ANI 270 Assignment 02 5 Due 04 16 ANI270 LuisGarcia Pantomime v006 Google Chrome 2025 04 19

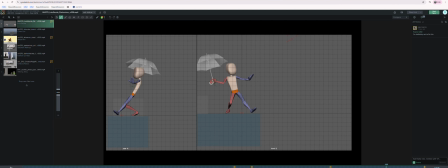[4:12]
I feel like that'll really strengthen it in a lot of the poses. This pose, I wouldn't touch it. I would leave it aligned like you have it. It feels kind of like a good spot to have it.
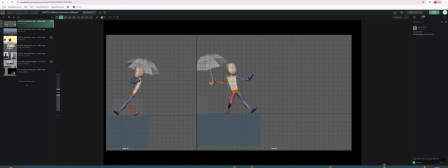[4:26]
I mean, you could touch it. You could maybe try to get a little bit more of a curve in there to go through here, you know, maybe rotate the pelvis up and around a little bit. But whatever.
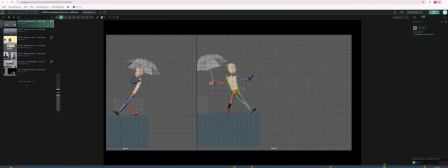[4:39]
It's more of a concept that I want to talk about like to make the character feel a little more organic and stuff. It's nice to have like those little twists. Maybe that's something you already know and it's just something you haven't gotten to, which is totally cool.
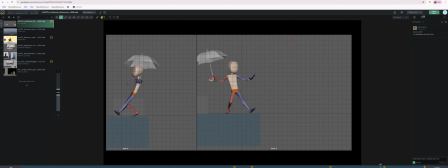[4:55]
There's like little pull vector things maybe, like try to, so if this is the angle of the toe, and this is kind of the angle of the top of the thigh. Like the knee should kind of be like an average, maybe.
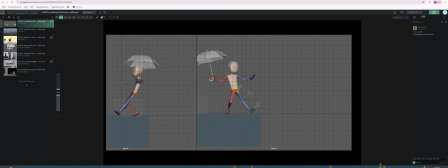[5:12]
It feels like your knee's cranked a little bit too far that way, so maybe pull it back a little bit with that pull vector control. I think it's fine to have the knee be totally in line with the angle of the foot, or it can kind of be an average between the top of the thigh and the angle of the foot.
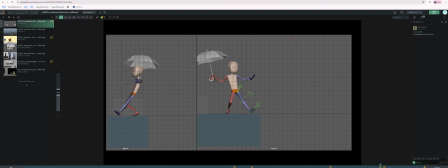[5:31]
But right now it feels like it's more rotated to the screen right than either of those. But that's a small little quibble. And again, I know that this is a work in progress, so maybe you know half of this stuff. There may be good opportunities in this spin,
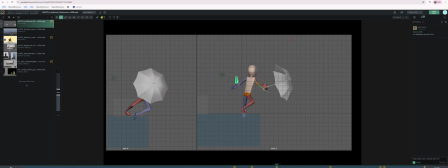[5:48]
you know, to like try to get this arm straight and kind of like push that a little bit more. You know, like look for opportunities to like push these poses.
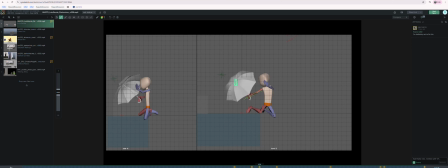[6:04]
Like this might be a good opportunity to get this hand straight with the umbrella. You know, and make it a little more dancer-like. And I'm not saying like this is necessarily the way to go in these opportunities,
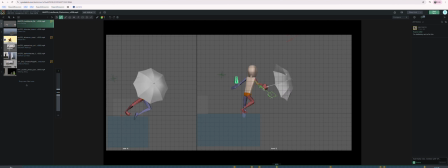[6:19]
but it's nice when dancers hit poses, you know, and they hit poses similar to this pose, you know, by creating like strong lines of action, strong kind of like moments. So
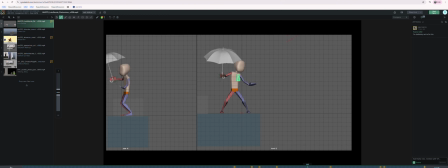[6:38]
yeah, it's like maybe like to have the arm bent and stuff on a settle like this is awesome, but maybe when possible on these big turns to try to keep it maybe like, and it's also going to help you with any kind of conflict you're having between,
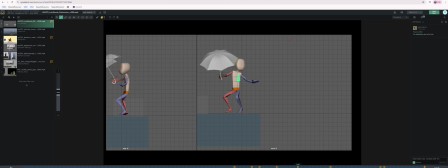[6:55]
like I see that there's no penetration between the umbrella and the top of the head, but maybe it would be nice to introduce like a little bit of negative space whenever possible.
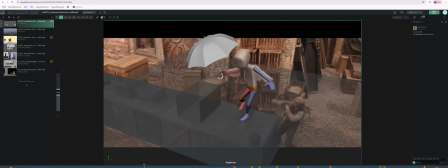[7:05]
Again, I know this isn't your camera view, but yeah, I don't know. It might, like here maybe you can see that the actor's arm is getting a little straighter. So just look for opportunities to kind of like straighten legs, straighten
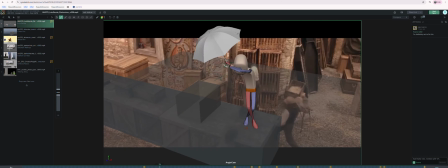[7:25]
arms to create some contrast, and it creates a little bit more appeal and interest. You know, little stuff like here, if you can drop this hand down to clear the face, I don't know if that's going to be possible,
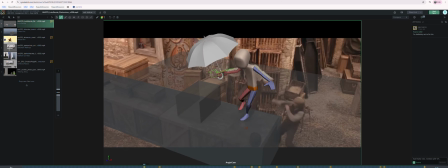[7:39]
but and keep kind of like the idea of the motion, like that hand swings over and it kind of goes up, but maybe it could go up like with the hand here, and we keep the arm more down here, and it gives us the same feeling with like a little better pose appeal.
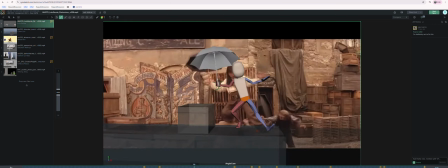[8:01]
That's a possibility. But anyways, these are not, so I said three big things and maybe I just introduced a fourth.
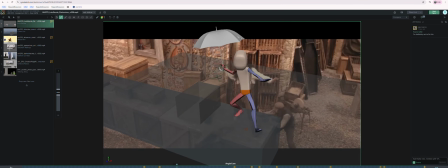[8:09]
So the jump up, the twisting of the torso, looking for opportunities to like straighten limbs. You know, that's what makes this kind of like so successful.
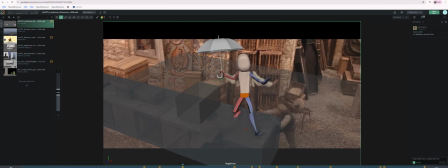[8:20]
Like little pose tweaks here and there, but
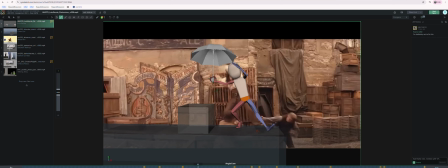[8:26]
yeah, here again, even though the actor is like covering their head or face, I'm not sure what the purpose of this arm, the blue arm swing is like this. Is he putting it on the umbrella and like two-handing the umbrella in that moment? It doesn't last for very long if he is.
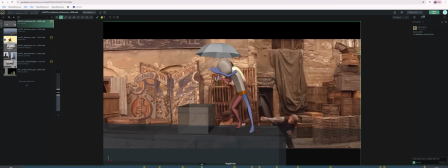[8:45]
So maybe you could play around with like having this arm be dragging a little bit more. You know, so take the initiative if you can think of a way to kind of design
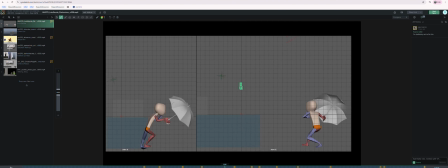[9:02]
the poses better than how the actor originally acted it out.
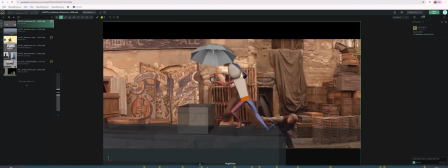[9:06]
Okay, and the third thing is that I really feel like during this last spin part here that the character is kind of locked to this angle, and I'm not seeing like a progression, and this angle feels horribly off balance.
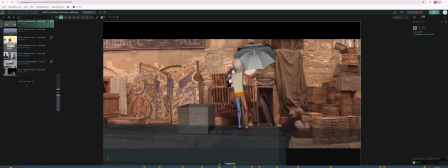[9:26]
Like at no point do I feel like they wouldn't be falling over to the left. I think I mentioned that last time and maybe you just didn't get to it, but you may want to like start it a little more in balance,
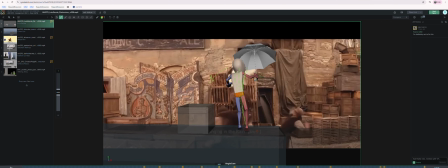[9:42]
either by rotating the torso over the center of gravity a little bit more, and then having it kind of progress this way, like they're slowly intentionally putting themselves out of balance so that they're gonna like fall over this box. You know what I mean?
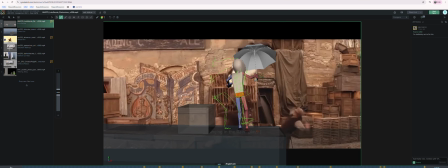[10:04]
I'm making up a pose. Feel free to ignore this. But the concept is like almost like they're intentionally pretending to be drunk or something, and then, you know, they're gonna put their butt on this box and do some cool dancery roll over it.
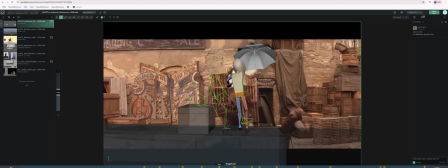[10:23]
I don't know where this goes after this, you know what I mean? But I want to see some kind of progression or them a little bit more in balance for at least a part of this, because they like kind of hit this angle and do this spin at the end, and it feels like it's all kind of living in that same off balance angle,
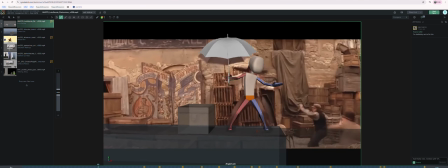[10:43]
and it's hard for me to, it just doesn't feel as relatable or plausible.
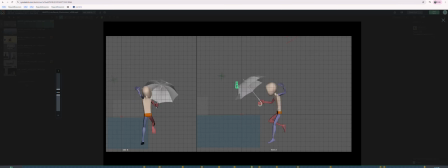[10:53]
But anyways, these are small notes, because overall I feel like you have a really strong start, and everything's progressing really well, really strong stuff. Yeah, just keep an eye on, you know, the amount of time we have left in the class and everything.
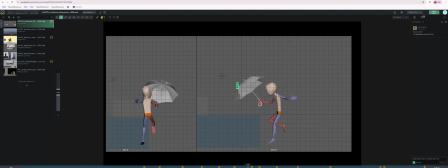[11:11]
I think I would advise you to like clean up your poses and steps, you know, like try to, I don't know if there's, you know, penetrations happening with Bluefoot and this box and all that. It kind of looks like there is.
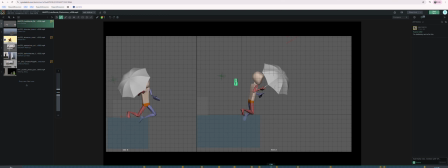[11:26]
I would, you know, just clean up stuff, try to get all the poses as thought out and refined as possible before you go to spline. It'll make your life easier, I would predict. But, you know, I feel like you're entering into like your final stages of blocking, beginning stages of spline.
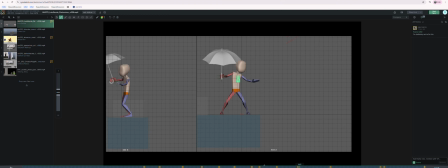[11:46]
Yeah, it looks really cool. And maybe do like a pass on the fingers, on the hands, and, you know, all those little details. But it's looking really strong. Again, I don't want to just be like a fountain of criticism and notes, because there's a lot of great stuff happening here.
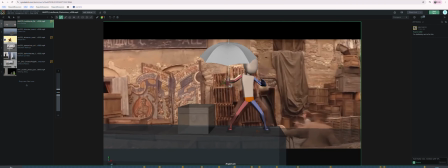[12:05]
That's really fun to see it like overlaid over the reference. A small note and stuff too is just kind of that same idea of like pushing poses a little bit. Like this foot and this foot seem kind of tweened, so maybe you can rotate that one out just like a hair,
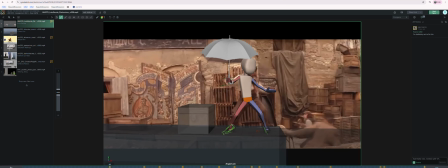[12:22]
so that we get a little, like, just a little variety in it.